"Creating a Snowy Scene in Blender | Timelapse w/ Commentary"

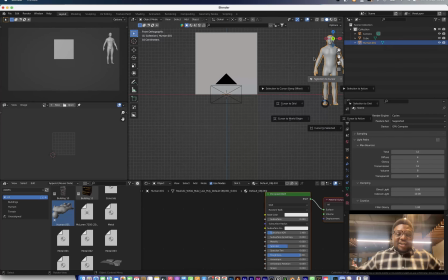[0:00]
Hey guys, welcome to another YouTube video. My name is Joe, and in this video I'm going to be showing you guys how I created this scene right here.
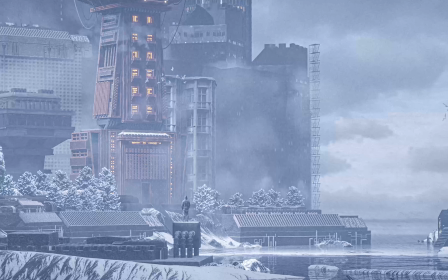[0:06]
So basically for this scene, all I really wanted to achieve was the snowy look,
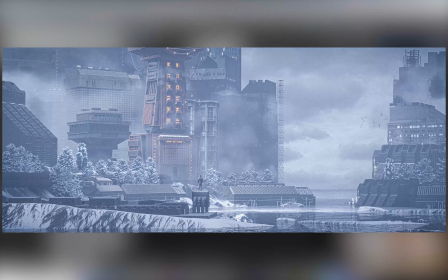[0:13]
and I also wanted it to be high fidelity because for most of my scenes I always tend to half-ass it in a way and try to cheat my way around it.
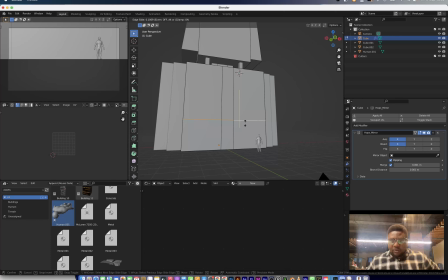[0:21]
So what I started with was basically modeling the hero building of the scene, right?
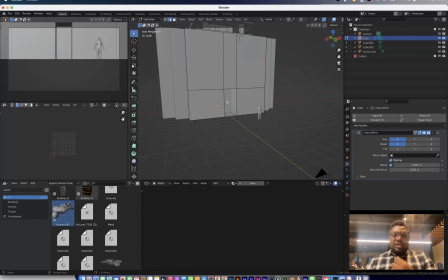[0:28]
So I was basically walking through this entire scene with a couple of references.
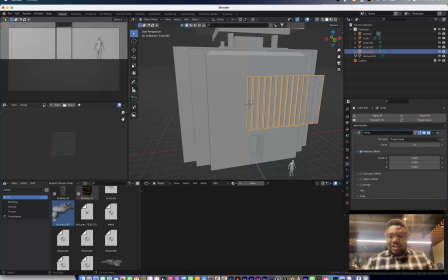[0:35]
I already had a little idea of what I wanted to achieve,
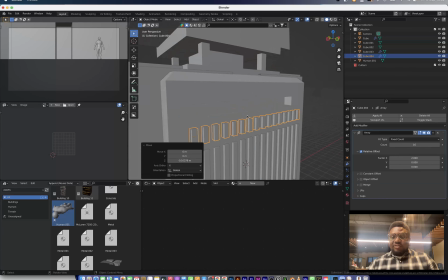[0:39]
but then I was still kind of making design decisions on the fly just so that I can keep it as spontaneous as possible.
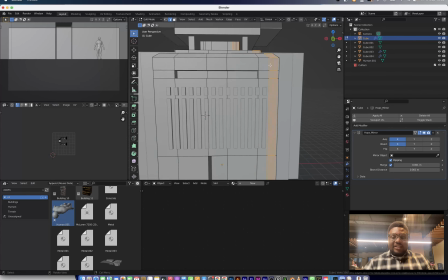[0:48]
So for this building, I already had a reference that I was working with,
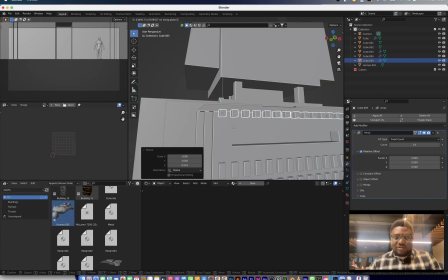[0:52]
but then the style I was going for was a kind of
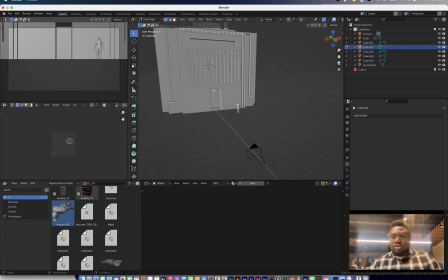[0:57]
brutalist style of strong building, something that shows a really strong base and a really tall structure,
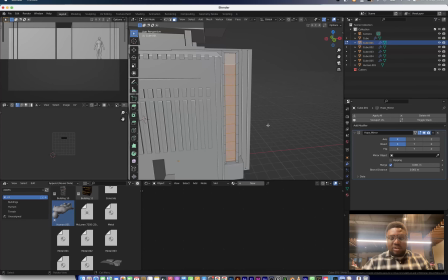[1:05]
basically. So you see me duplicating a lot of things,
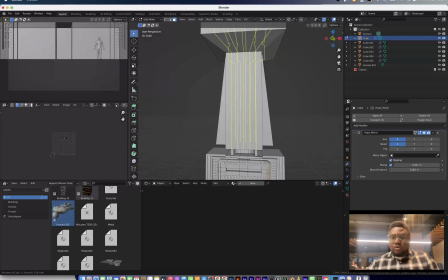[1:09]
creating Boolean objects in a lot of them, and also trying to just make sure that the surface is as
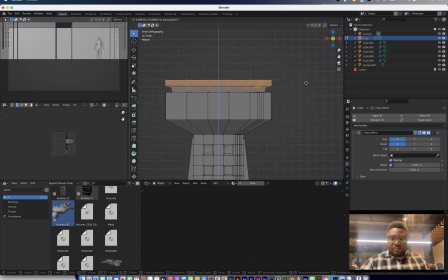[1:17]
free as possible, just so that it shows the strength of the building.
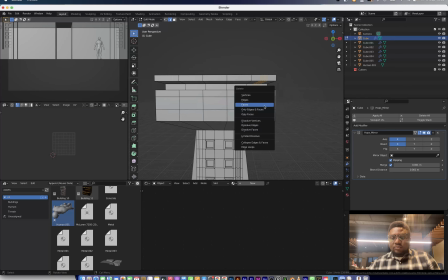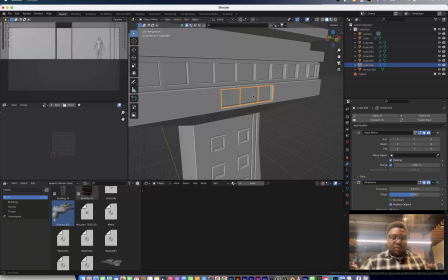[1:27]
So right here, I'm just cutting out windows and cutting out different shapes of the building,
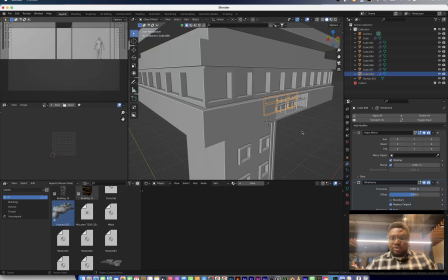[1:33]
something that would actually suggest that, this building is bigger than it seems, because when you have a large structure,
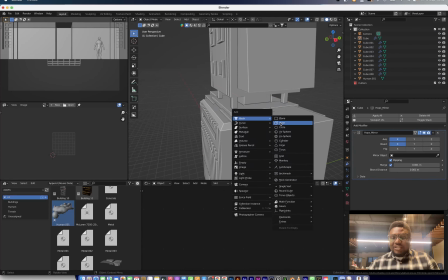[1:40]
the best way to make it look bigger than it seems is to make as much detail as possible in the building.
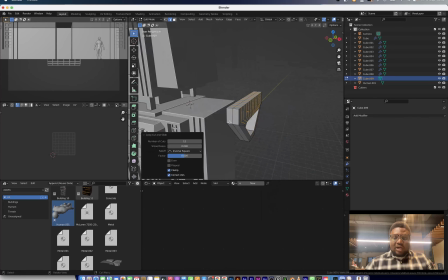[1:46]
You have small details and you also have medium level details.
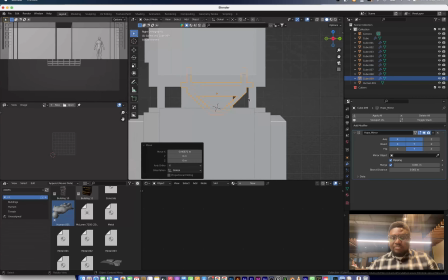[1:50]
So once you immediately get like the block out of the building, it's good to start bringing in these small details and medium level details.
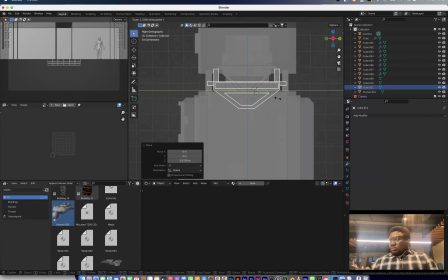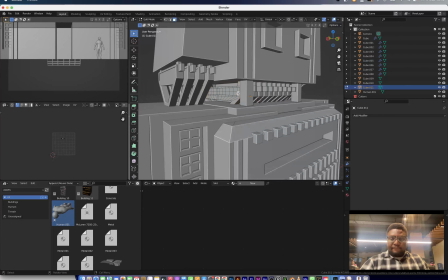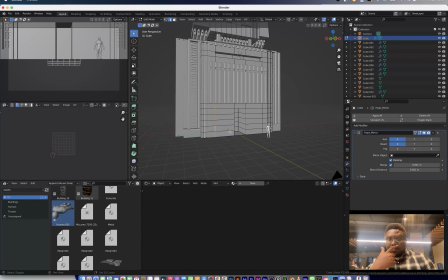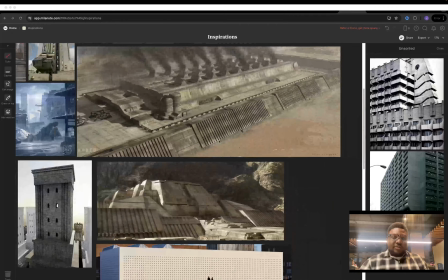[2:14]
So for right here, talking about the small level details,
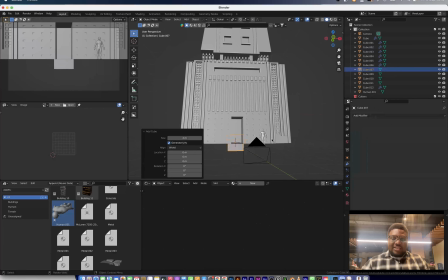[2:19]
you would see me creating an inset in those faces just so
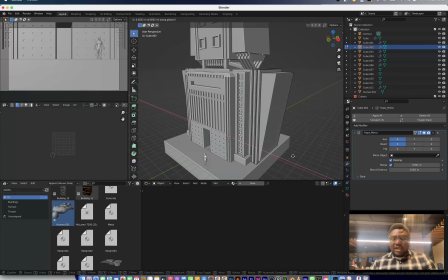[2:23]
that I can make those small details actually add to the massiveness of the building,
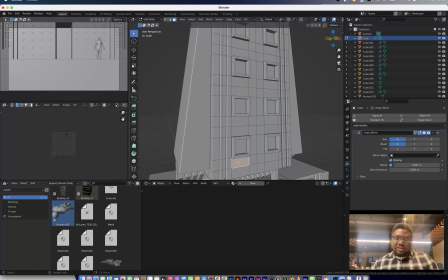[2:28]
right? So for those small holes, you would see me revisit it and try to put an emission inside there.
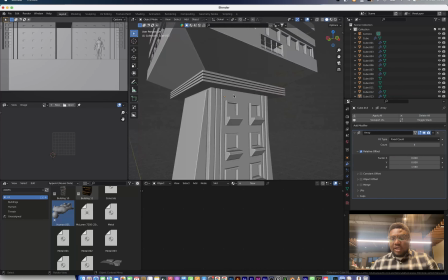[2:36]
All of that is trying to make sure that this doesn't look like a miniature.
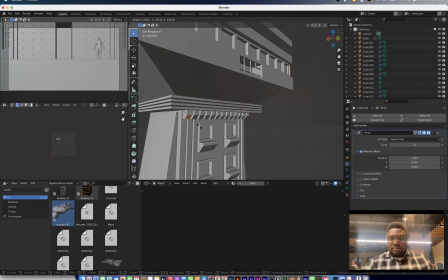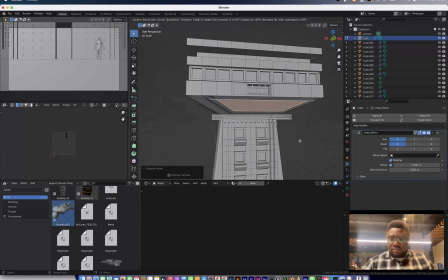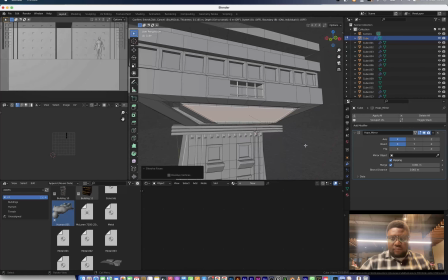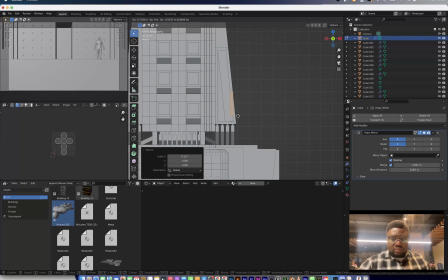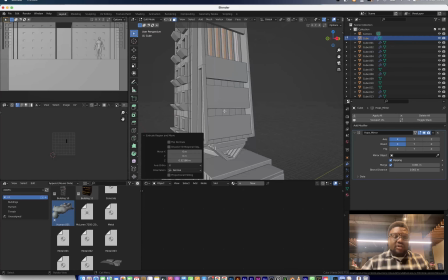[3:05]
So for the most early stage of this video, there's a lot of asset modeling that's going on.
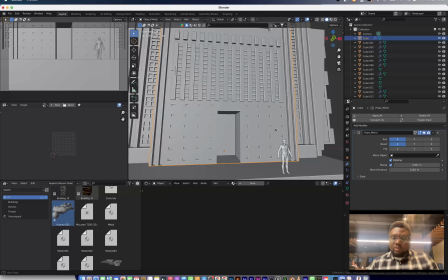[3:10]
I think I modeled about maybe 2 or 3 structures. The rest were just assets that I had already. Why I did this was because I really wanted to art direct the building for it to all feel like it's all from one collection.
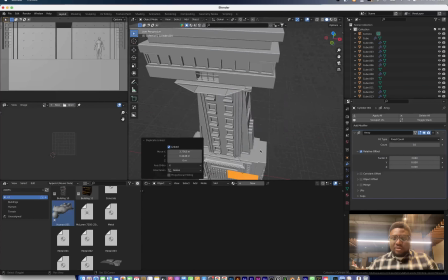[3:22]
I think I was successful at that a little bit, even though there were some of the building that were not that art directed,
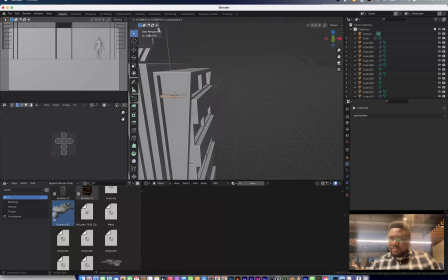[3:31]
but to a certain extent, let's say 70%, I was able to achieve that in a way.
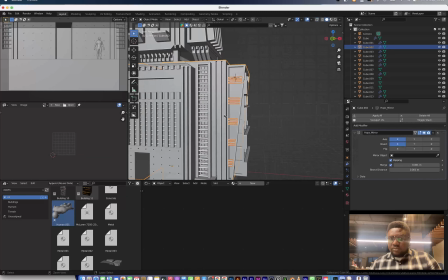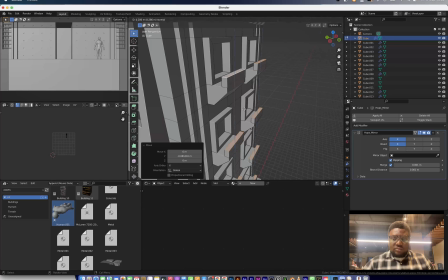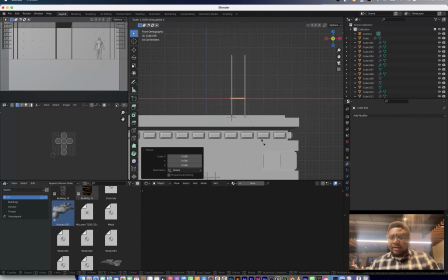[3:48]
So just to even add tinier details, you'll see me add an antenna to the roof of the building, something that just makes it look,
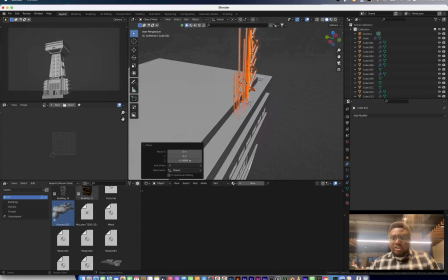[3:56]
massive also, like just electrical poles at the top of the building.